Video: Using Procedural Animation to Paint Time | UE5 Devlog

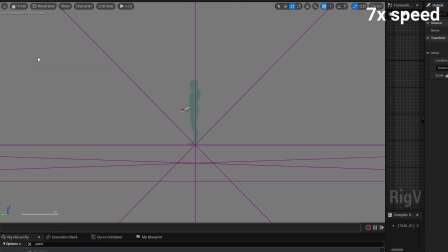At first, align your object in the top or bottom view. and then finish aligning in one of the side views.
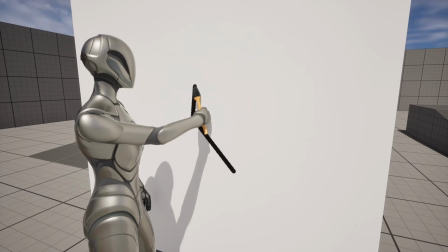And now we can see that the character is no longer painting with the middle finger, but its other hand is still empty.
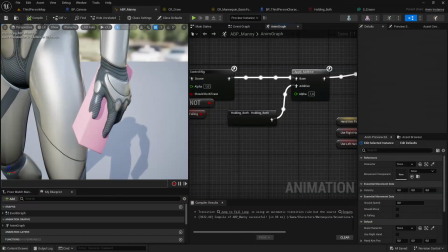So again, I made another 3D model, another pose asset, updated all blueprints, and noticed that the hand doesn't match the pose I made.
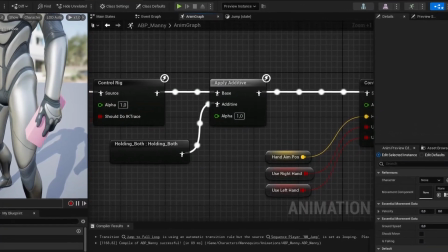So it's happening because I'm applying a pose to an already existing character animation.
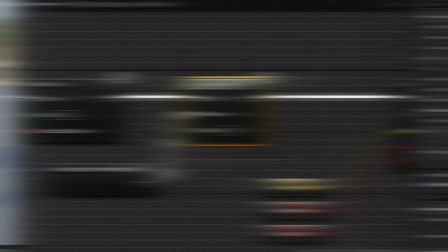To fix that, I need to replace the apply additive node with the layered blend per bone node and set it up to use hand bones.
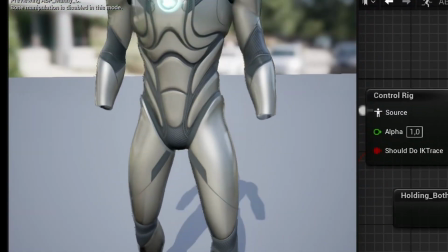Tip number seven. If you use the layered blend per bone node and you get weird results, make sure that your pose asset is not set to be additive.
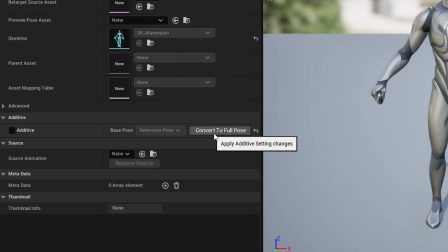If it is, and you're converting it to not additive, make sure to click on the convert to full pose button after you uncheck the additive checkbox.
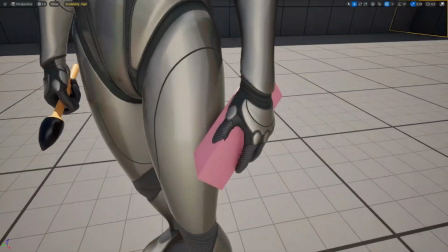And now it looks alright in the animation blueprint, but when I play the project, it still looks a bit off. Tip number eight.
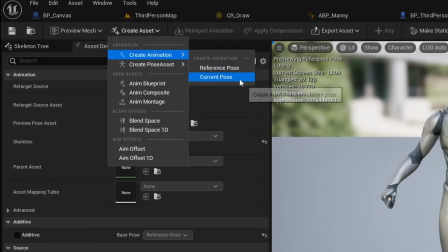If you're having a similar issue, try converting your pose asset to the animation asset and in the animation blueprint replace your pose asset with the
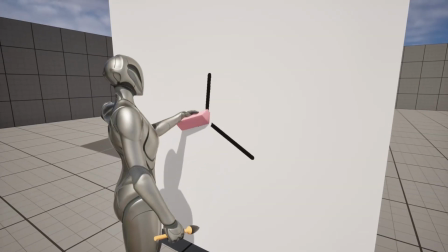new animation asset at least that helped in my case and now we can see that the character is no longer erasing with an empty hand but the way
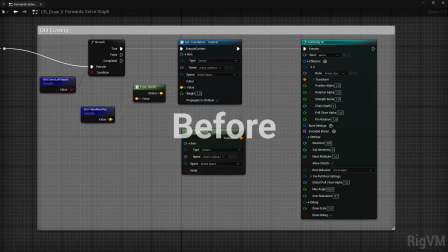it's doing it looks a bit weird to me so i spent some time in the control rig blueprints to make the hand logic a bit more complicated
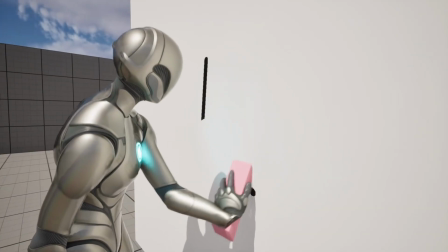and now it looks a bit better i wanted to work a bit more on it but then i realized that in the original clock video,
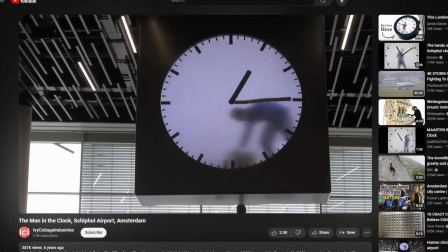you look at the clock from another angle.
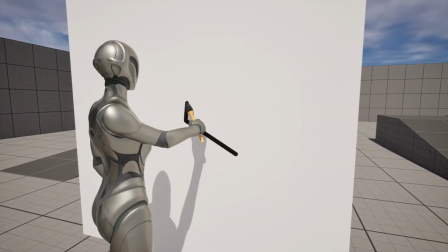So I probably should start to check how things look from the same angle in my project, so I don't spend time on things that might not even be visible from that angle.
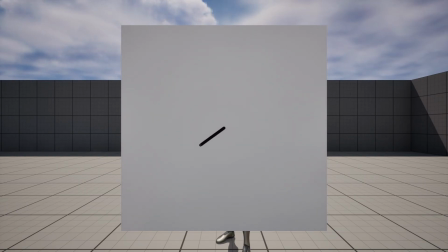And right now I can't see much from that angle, so that's probably the first thing I should fix.
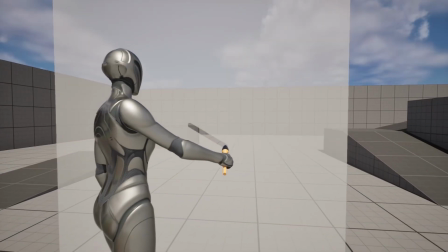Tip number 9. If you're having issues with transparency when drawing material to a render target,
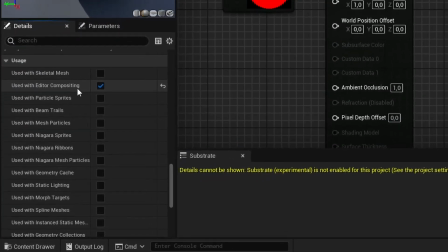make sure that the drawing material has enabled this option called used with editor compositing.
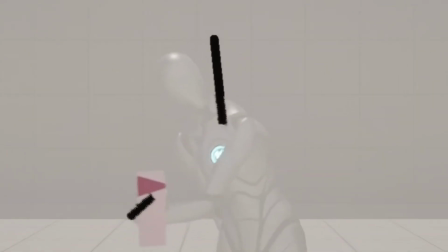Tip number 10. If you're noticing some visual glitches around objects in motion, those might be caused by motion blur.
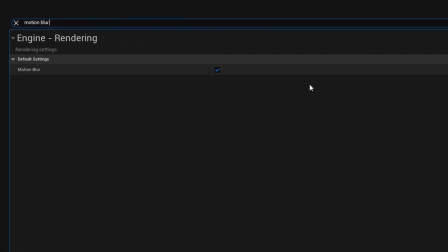By disabling motion blur in the project settings, you can get rid of those glitches.
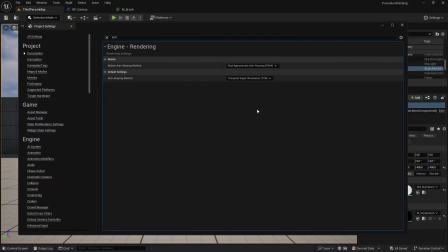Or if you want to keep motion blur enabled, you can try changing the anti-aliasing method to make glitches less noticeable.
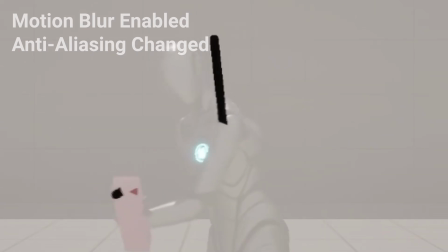And now we can see through the canvas plane, but the background seems somewhat distracting.
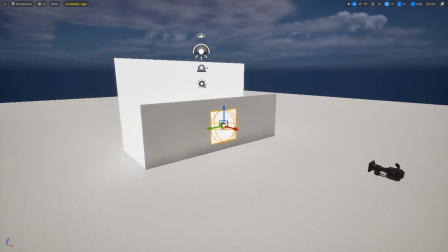So I made a new map with a less distracting background. It's a simple map because it will be only seen from one angle.
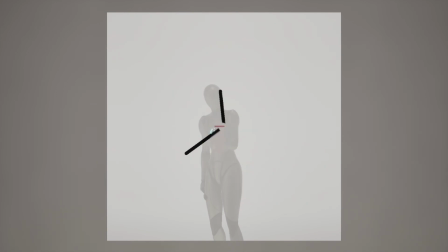And from this angle, we can see that sometimes things might clip through the canvas plane.
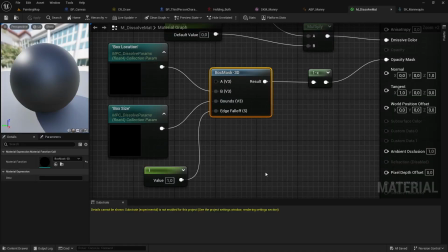So I added a mass to the object materials that would make object clipping parts transparent.
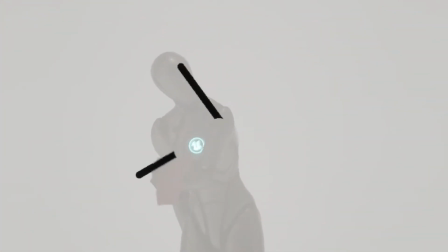But because the Unreal Engine materials are one-sided by default, you could sometimes see through the objects.
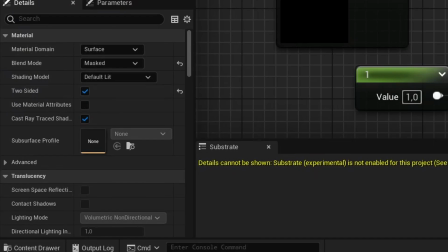Initially, I thought that making material two-sided wouldn't fix the issue, but you can't really notice holes in the objects from this angle.
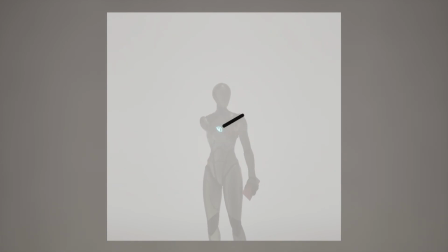Also, it's pretty hard to tell the exact time without any indicators for hours or minutes.
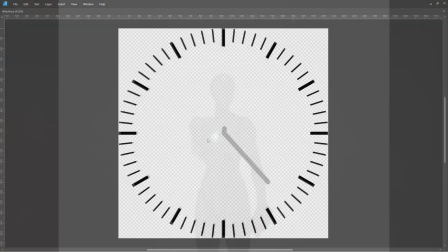So I made this texture and painted it on canvas.
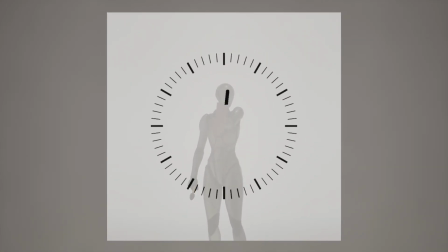And if we look at the whole animation loop, we will notice that it's a bit choppy because there are no transitions between actions. So I added some basic transitions between actions, and it made the loop look smoother.
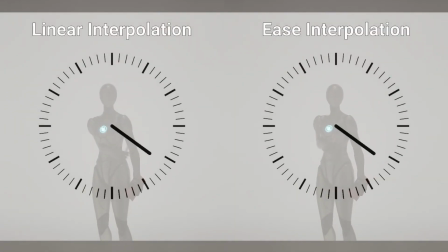And tip number 11. If you're using linear interpolation to drive your animations, try using easing functions for interpolation to make them more interesting. Also, I realized that the grey background colors make this boring project look even more boring,
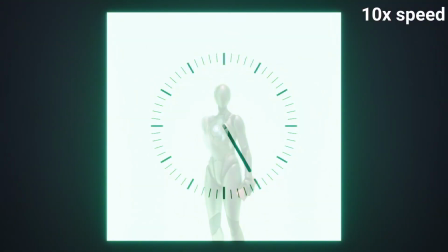so I applied gaming colors to it to make it look more interesting than it is.
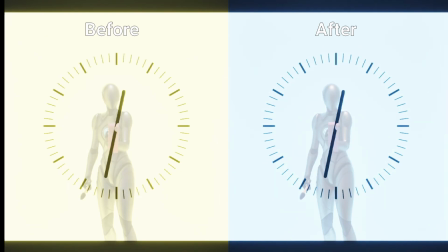Also, I still wasn't pleased with the animations, so I spent some more time trying to improve them, and I will admit that I'm still not happy with the animations,
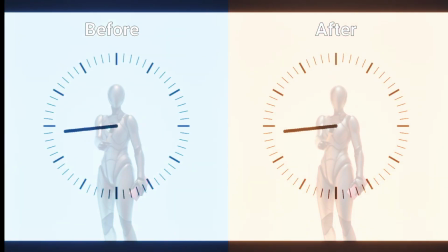but I will not let my inner perfectionist make me spend even more time on them to make them slightly better when this project was supposed to be a quick and fun side project. So I decided that now's probably a good time to make it work as an actual clock.
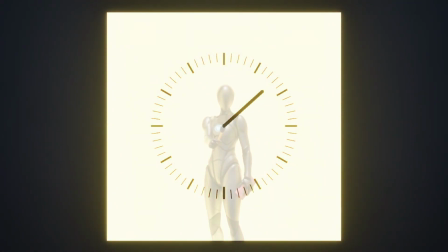And after some time of trying to understand my spaghetti blueprints, I made it work as a clock.
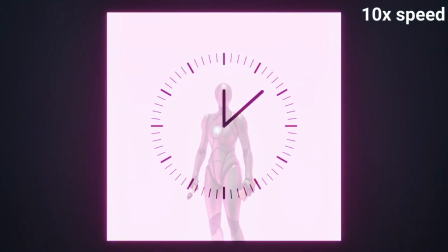Now I could call this project done, but I don't like how the character is just standing between the time updates. So I spent a bit more time on the project, And now the character will not be standing still while waiting for the time updates.